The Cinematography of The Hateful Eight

And hello, my name is Matt Workman, and welcome to Cinematography Database Show. Today we're going to be talking about the cinematography of Hateful Eight, directed by Quentin Tarantino, shot by Bob Richardson. Quentin and Bob have collaborated on many of their amazing films together, or Quentin's amazing films, and including like Kill Bill, Django, and Hateful. So they have a really long relationship, and I think you kind of see that maturity in the filming that they do. They're able to make kind of wild and bold decisions that they're not things that like I would probably suggest to the director that I've only been working with for like a year or just met the first time on a commercial. These guys, they're probably like, well, what if I did something absolutely crazy? He's like, what if you did it crazier?
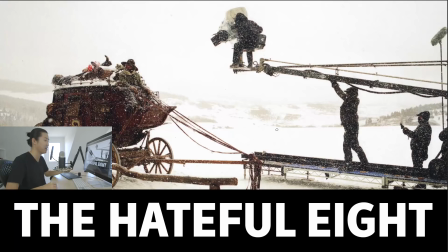57s
I feel like that's what their conversations probably sound like. And you end up with movies like Hateful Eight. So let's hop right into this today. Here is Bob. He operates the camera himself. Bob Richardson.
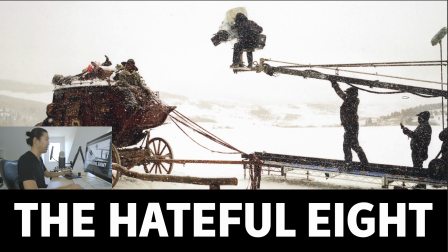71s
And this is one of his signature things that makes him pretty unique as a DP, is that he likes to ride and operate on an old school riding crane. And this crane is made by Grip Factory Munich, I believe. And this is the GF8, which is the smaller one.
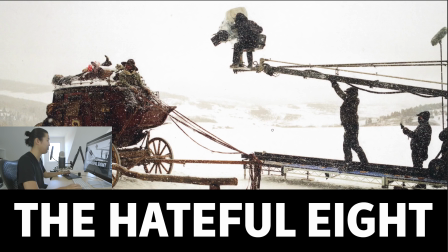86s
And he uses the GF16, which we're going to be talking about in depth quite a bit coming up. You can see that as opposed to having a remote head, he is physically at the end of the crane. So it's a little bit intense for the grip team to have the head of the department flying, 20 feet in the air.
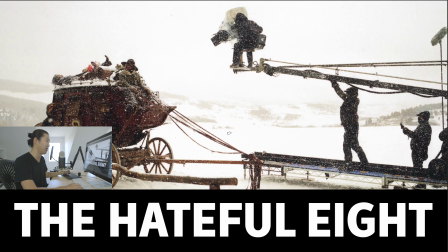102s
But you do get a certain sense of inertia and movement while you're at the end of the crane. And I'm sure that informs the operating. And it's the way he likes to work. And not going to take that away from him.
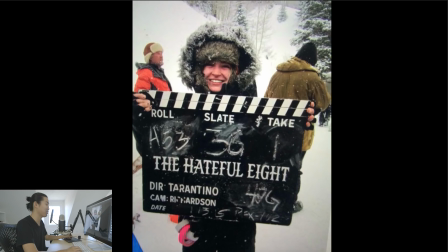113s
Does a great job going so far. So here's our slate picture. I thought this was pretty funny. They use a gigantic slate outside, and they went fully old school, so it's like literally chalk. I'm sure the assistant editor who had to like read these was really appreciative of these chalk drawings.
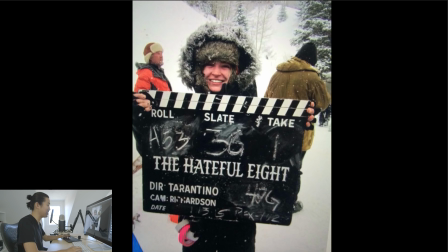130s
And here's Tarantino and Cam Richardson. Maybe this is like the actual slate from like Ben-Hur or something like that.
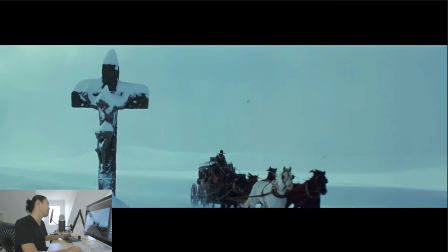135s
I'm not sure exactly. So the first thing we're going to talk about is to look at some of the exteriors. So let's look at the horizon here. I feel like horizon's around here, kind of low. In the beginning of the movie, now there's going to be spoilers in this because we're going to break down things that you wouldn't have seen otherwise.
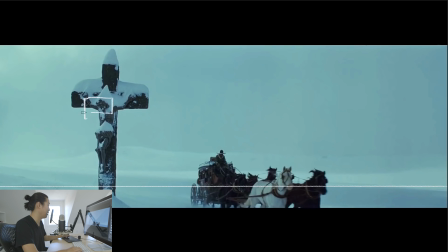149s
We start with this, pretty much start with a close-up of what would be, I would assume, Jesus here on the cross. And it basically takes about 2 or 3 minutes for them to pull back out to this wide shot. And we see this stagecoach kind of tearing through the perspective.
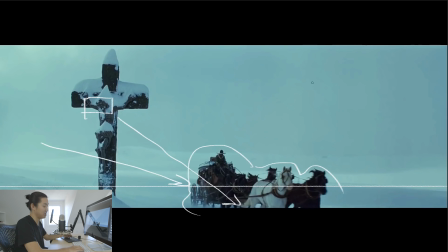168s
And he's kind of coming through this, the scene here. What I want to call out here is that the exteriors that they went for have this kind of blue color. So this is definitely the Hateful Eight exterior blue color correct. Likely when they were shooting this, though, the sky was like that.
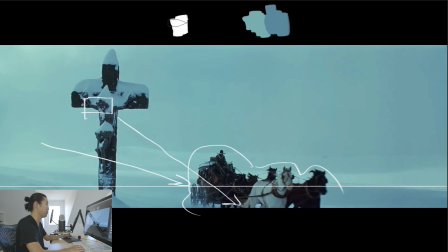186s
And probably this was probably like that. So that's the color correctors to shift it into there. Kind of a cool look for the whole thing. It takes what would be pure white. Like, look at this horse. What would have been pure white and just gives the whole thing a tone.
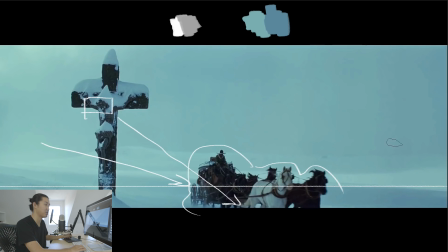201s
And that's a strong technique for cinematographers to understand that when you have a scene that's all white, you're like, oh, I'm the worst, I'm blowing everything out. That in color correction, you can actually control that tone and give it, not only bring the value down, but give it an actual color. Sometimes that's yellow, sometimes it's orange, sometimes it's this interesting blue. It's a cool look.
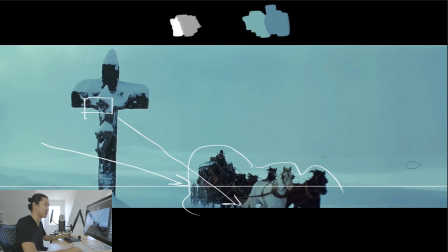220s
I haven't seen something like this for a while. I think it's pretty awesome.
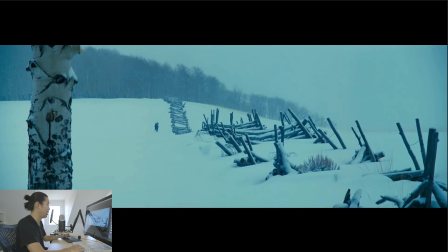224s
Here is a shot where I'm going to go to white, where we're getting introduced to some of the characters, and we see this little dark silhouette. And I've said it in other episodes, but we're going to talk about it more and more, and I'm actually starting to put together either a course or a book or something that kind of breaks this into more detail.
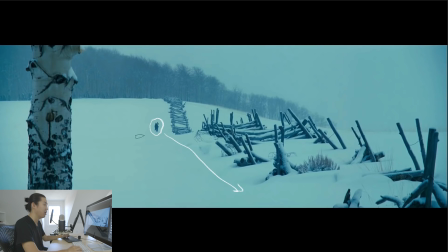240s
But he is a little silhouette, and even from that way, way back distance on a little screen, we are very attuned to finding silhouettes and understanding what they are, assuming that they're human. You can tell how old they are. You can kind of guess. You can tell if it's male or female. There's a lot that humans can tell from the silhouettes of other humans. They're playing against this. The horizon, I feel like, is around here.
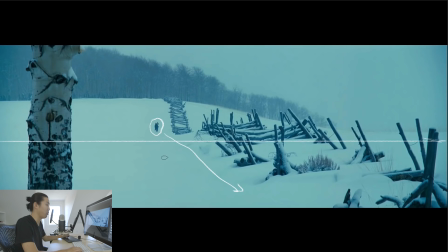259s
And he is completely surrounded by white snow. So his silhouette sticks out very much. We have a lot of interesting perspective here. This tree here, of course, is holding down that as well. And we do have a bit of atmospheric perspective where this tree is more contrasty than this. And this is even less contrasty in the back.
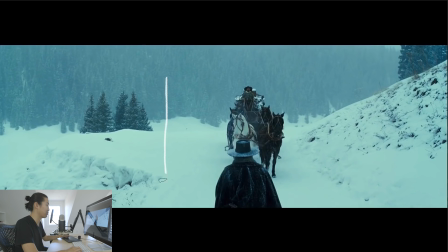277s
Moving on, this is a cool scene where the camera is essentially booming down to reveal Samuel L. Jackson. I forget his name, Major something, right? I forget his name. So what happens is when the camera booms down is they basically Samuel L. Jackson kind of comes up from the bottom of the frame.
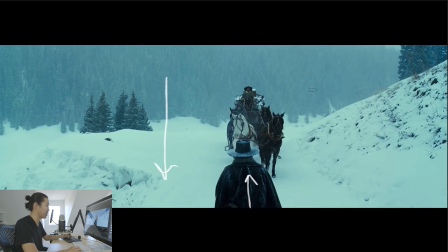291s
So that's what's happening here. That's the storytelling device, is that we start on a shot that's essentially of just the stagecoach, and as the camera pans down, we're going to reveal Samuel L. Jackson at the bottom.
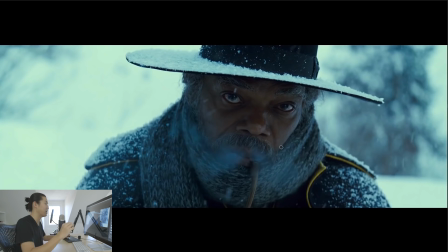303s
Same kind of blue color correct going on, though I think it's calmed down a tiny bit because we have more skin tones now. So the highlights are like this, and we're looking at the shadows are here. So there's still a pretty heavy tinting of the background white, because this would otherwise just be white.
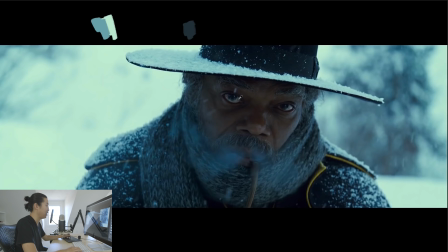319s
But then if we look at his eyes, that's a dark color for eyes, I'm sure. But it's even the eyes, the white part of the eyes, and here in the hat, everything is tinted blue. So there really is no empirical white in this scene, but it is it does still feel white,
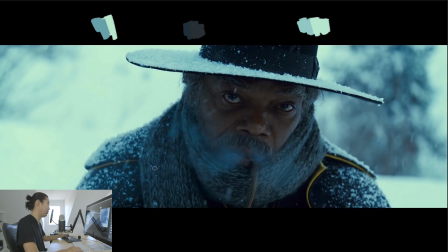336s
but it does give the whole thing some tone, which just makes the thing feel more cinematic, more painterly, because pure white is can be kind of a strong and obviously a bright color, and it can just be a little bit off-putting used in the wrong way.
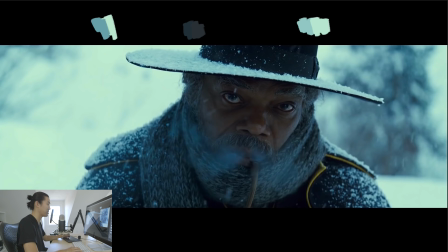351s
It's a little bit intense to look at the whole time, so giving it a tone here kind of helps bring the focus back to Samuel Jackson and what's going on, than to having like pure white cyc, which is easily happens if you're shooting digital in a snowy environment, is to have everything just be pure white behind you.
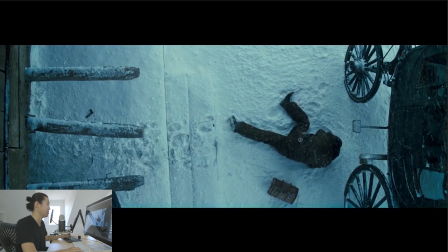365s
So a lot of that's going to be helped in color correct. Here's a cool overhead shot. Now this is, I'm realizing watching Quentin Tarantino's movie, it's been a while since I've watched some, how much of an influence I think he's had over my generation of filmmakers, because I feel like it's our instinct at almost all points in time is like,
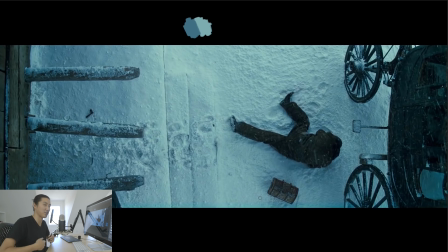383s
should we go for the overhead shot? I feel like all directors and TVs have this question. It's like, okay, I feel like we should probably get the jib just so we can do the overhead shot. I don't know if it's going to make the edit, but I feel like we need to get an overhead shot. I feel like Quentin Tarantino is kind of behind that.
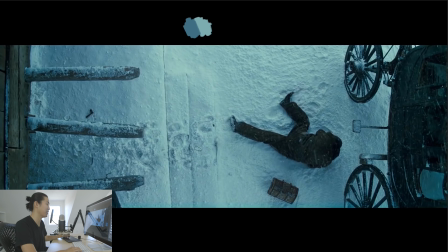396s
All the Kill Bill scenes from above and that sort of thing. And now watching this movie again, this framing sensibility and even this focal length from this height, I'm starting to realize that I've kind of adopted that from Quentin Tarantino.
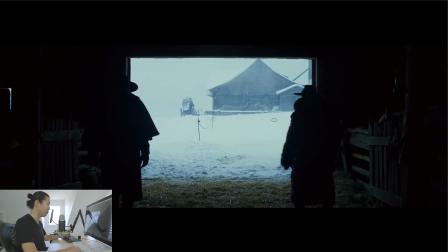408s
This is a cool shot, and what I wanted to show about it is that if you are low budget and you have no lights and you have none of that, it's like you don't need lights, you don't need money. You need to know how to do this kind of lighting and this type of framing. So what is it? We have over here a very bright scene that is backlighting this interior.
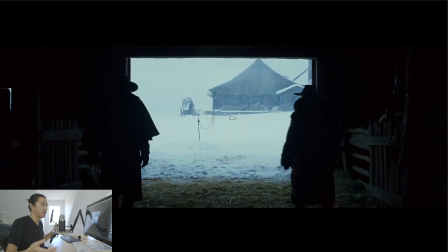425s
And instead of trying to light up, or you're like, oh, we need to balance the exposure, don't balance the exposure. Roger Deakins doesn't balance the exposure of the interiors, and neither does Bob Richardson in this scene.
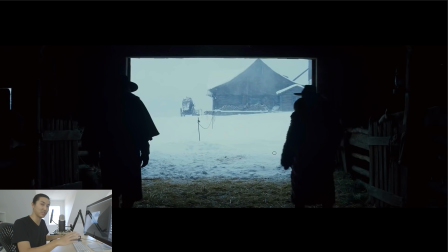436s
What is very strong when you're shooting an exterior from an interior for a scene like this, where it's a wide shot, or maybe not even a wide shot, just close up, expose for the background. Always expose for the brightest thing and see what you can hold in the shadows, and just make sure that you're putting against this scene here something dark, like this silhouette.
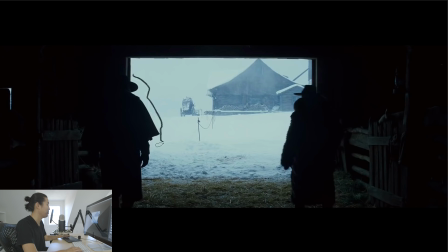454s
I don't know how to call it the silhouette because it's so dark, but make sure that this silhouette is holding. I feel like you could use like a little edge light here, not that he needs that, but like if you were trying to do something like this, if you're doing scenes like this, point back towards the bright scene, expose down so that that's being controlled, and then silhouette things in front of it and let the scene just be backlit towards camera.
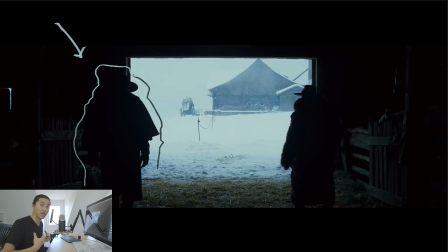473s
That's always going to work. If you kind of look at what's going on in this shot, this webcam shot, that's also what's kind of happening here. I kind of designed that. Let's move on to the crane.
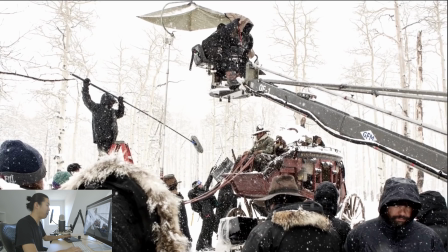484s
So right now, we're going to start looking at what Bob Richardson uses on pretty much all of his movies. And there's a couple really cool shots in Kill Bill. There's a couple in Django. And there's several in this one. And he does it all from this riding crane. And again, this is made by Grip Factory in Munich.
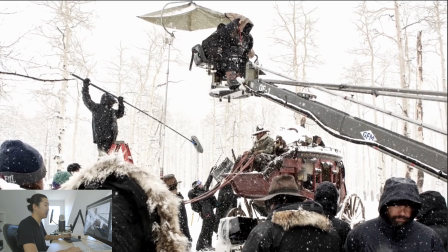501s
I should probably go to the website. And essentially at some of its shorter lengths, you could have two people on the end of this